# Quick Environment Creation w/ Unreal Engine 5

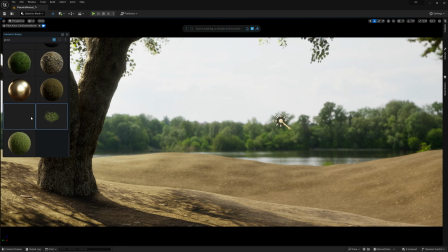4:11 I'll grab these grass patches from Megascans because the assets cover a little more real estate than just a small tuft of grass like many other assets. This allows me to get more coverage across the hills with fewer instances being used.
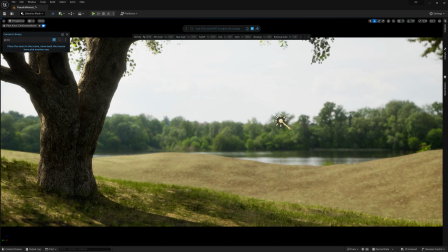4:25 The scatter settings for the grass are important.
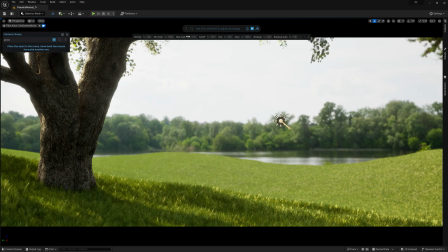4:28 Having a decent sized gap between the min scale and max scale will help break up any incidental repetition you might come across, and this can be further enhanced by using falloff along with breakup to give you a nice gradient and scale near the edges of the scatter.
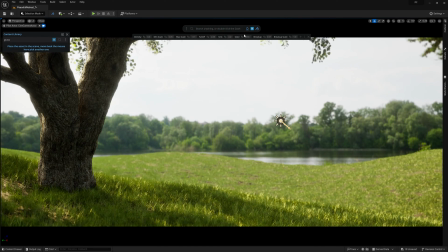These are really the main settings I play with for all the scattered foliage in this scene. As I've mentioned in previous videos, it's important for us to think in layers when it comes to building up our environment.
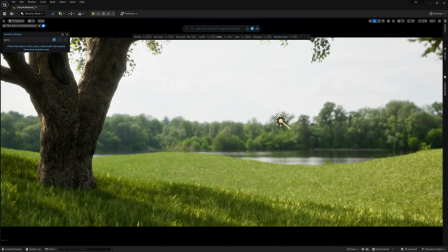5:02 While I wanted the grass on these hills to feel, for the most part, very uniform, it's important to remember that pretty much all natural locations will have many different plants throughout,
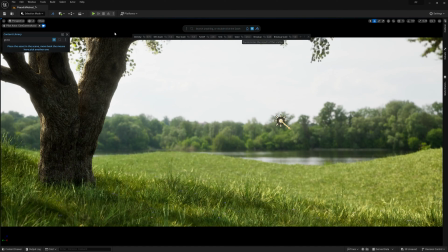5:13 even if it's mostly just one type of grass or another. By following this same principle in our scene, we'll not only break things up a bit, but we'll also add some subtle visual interests that will add a depth of realism to the environment.
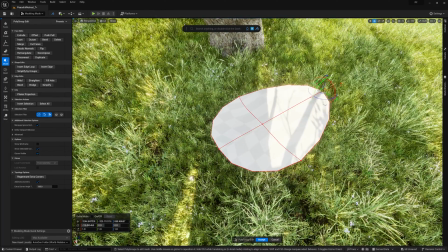5:29 For this particular scene, I plan to have a small swing hanging from the tree, and I want to remove the vegetation beneath and around the swing and tree.
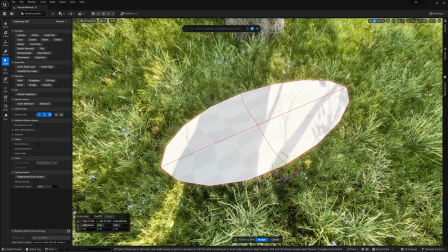5:37 While there are a few different approaches I could take for this, I decided to just go ahead and use Unreal's in-editor modeling tools to quickly create an oblong shape that roughly feels like what I want for this area.
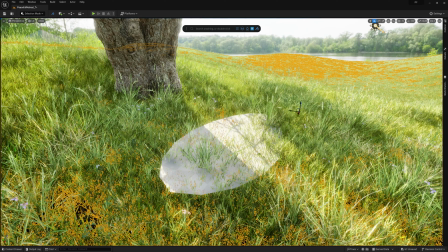5:50 Then I can just select my grass scatter, and then the mesh I just created, and then I'll go ahead and click on the proximity icon up here in the dash prompt bar.
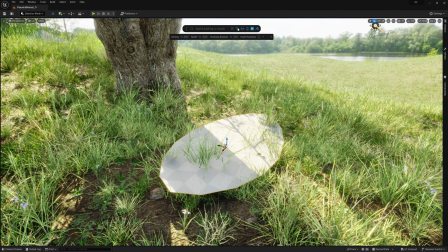6:01 This will only scatter the grass within the set threshold around the proximity mesh. So I'll go ahead and bump up that threshold a bit,
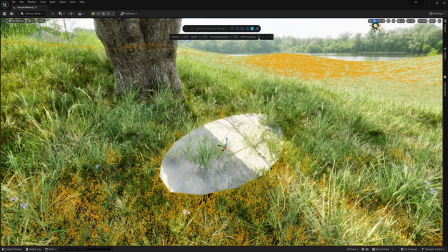6:10 and then when I invert the results, we'll see that the grass has been removed from the area around my model.
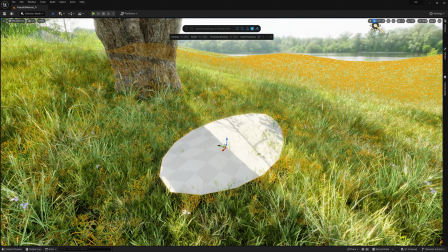6:16 From here, I can duplicate the masking model I made to extend the coverage out a little bit towards the tree.
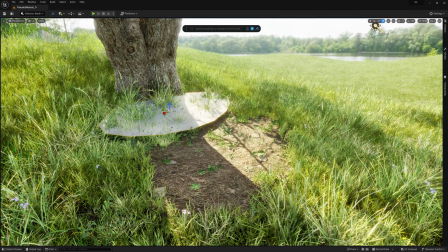6:24 And then I'll go ahead and apply the same proximity masking techniques to the other vegetation scatters I put in this scene.
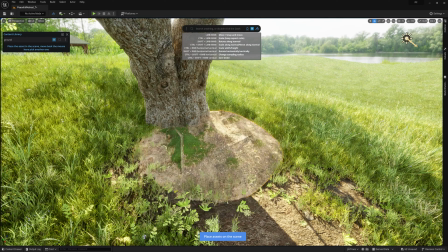6:34 Because the focal point of the scene is the tree and swing, this is really the only area that I need to add additional levels of detail to. And I do this by adding some megascans ground assemblies from the content library using Dash's placement tool to quickly move,
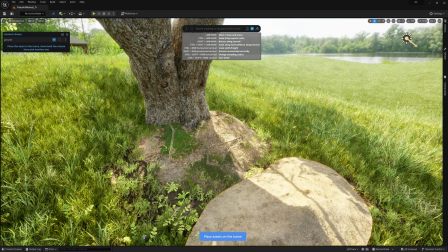6:50 scale, and rotate them into a position I'm happy with.
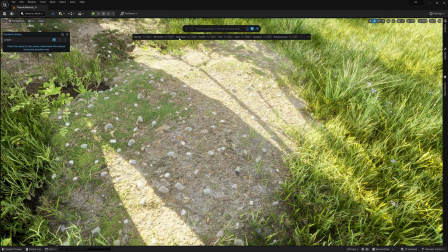6:53 I'll also add some additional scatters to those newly added meshes, and that'll help add some extra layers of details for these close-up shots I'm planning.
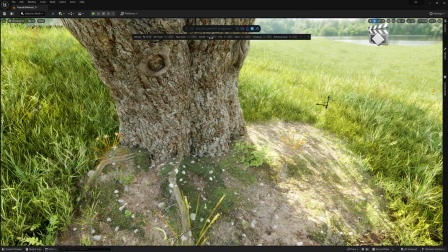7:02 For shots like this that are geared more towards a cinematic approach, it's good to really focus our attention on the areas that are closer to the camera, adding up those layers of details while leaving the areas further away from the camera at those broad stroke passes we did earlier.
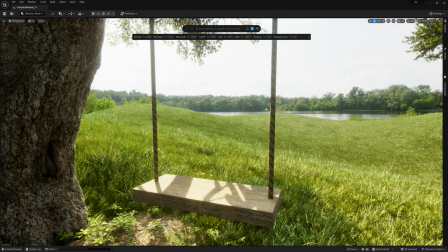7:20 As for the swing, it's a very simple setup. I created two cylinders and a subdivided plank, both of which were UV mapped to megascan surfaces.
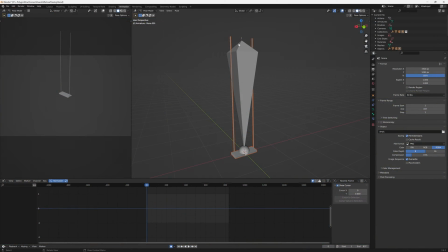7:29 I then rigged the asset in Blender using two bones, and then I just animated it to look as if it's gently swaying in a breeze before bringing it into Unreal.
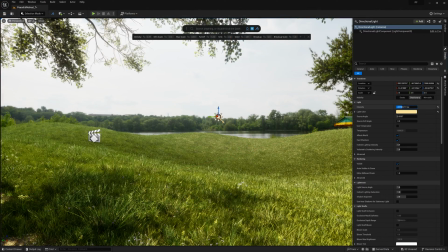7:41 Alright, with the swing in place, we're just about wrapped up.
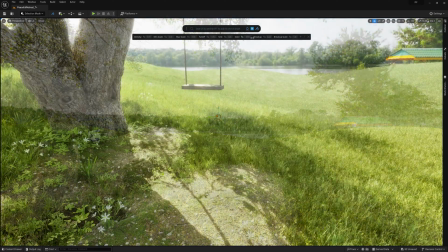7:43 From here, it's just a matter of tweaking and polishing, which will range from adjusting the lighting, scatter settings,
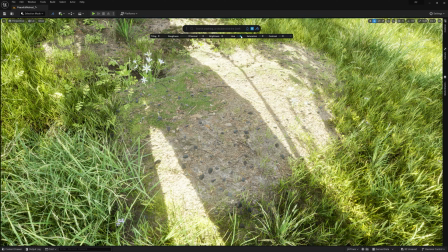7:50 and various materials in the scene, in order to try and match both our reference images,
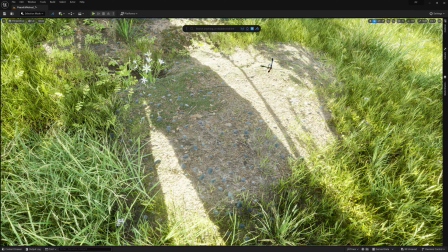7:56 as well as what I envision the final result looking like.
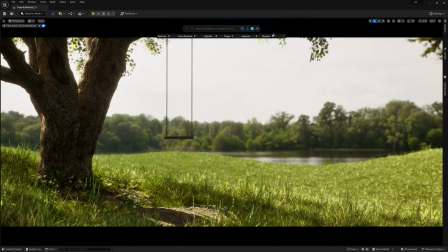8:02 Then lastly, we can go into our camera settings to adjust a few post-process settings,
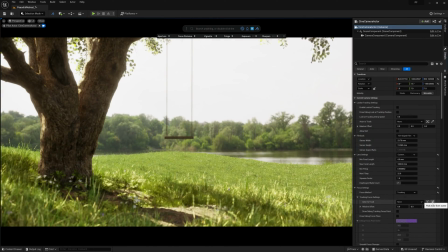8:07 as well as tell our camera to keep its focus on the swing, no matter where the camera is located.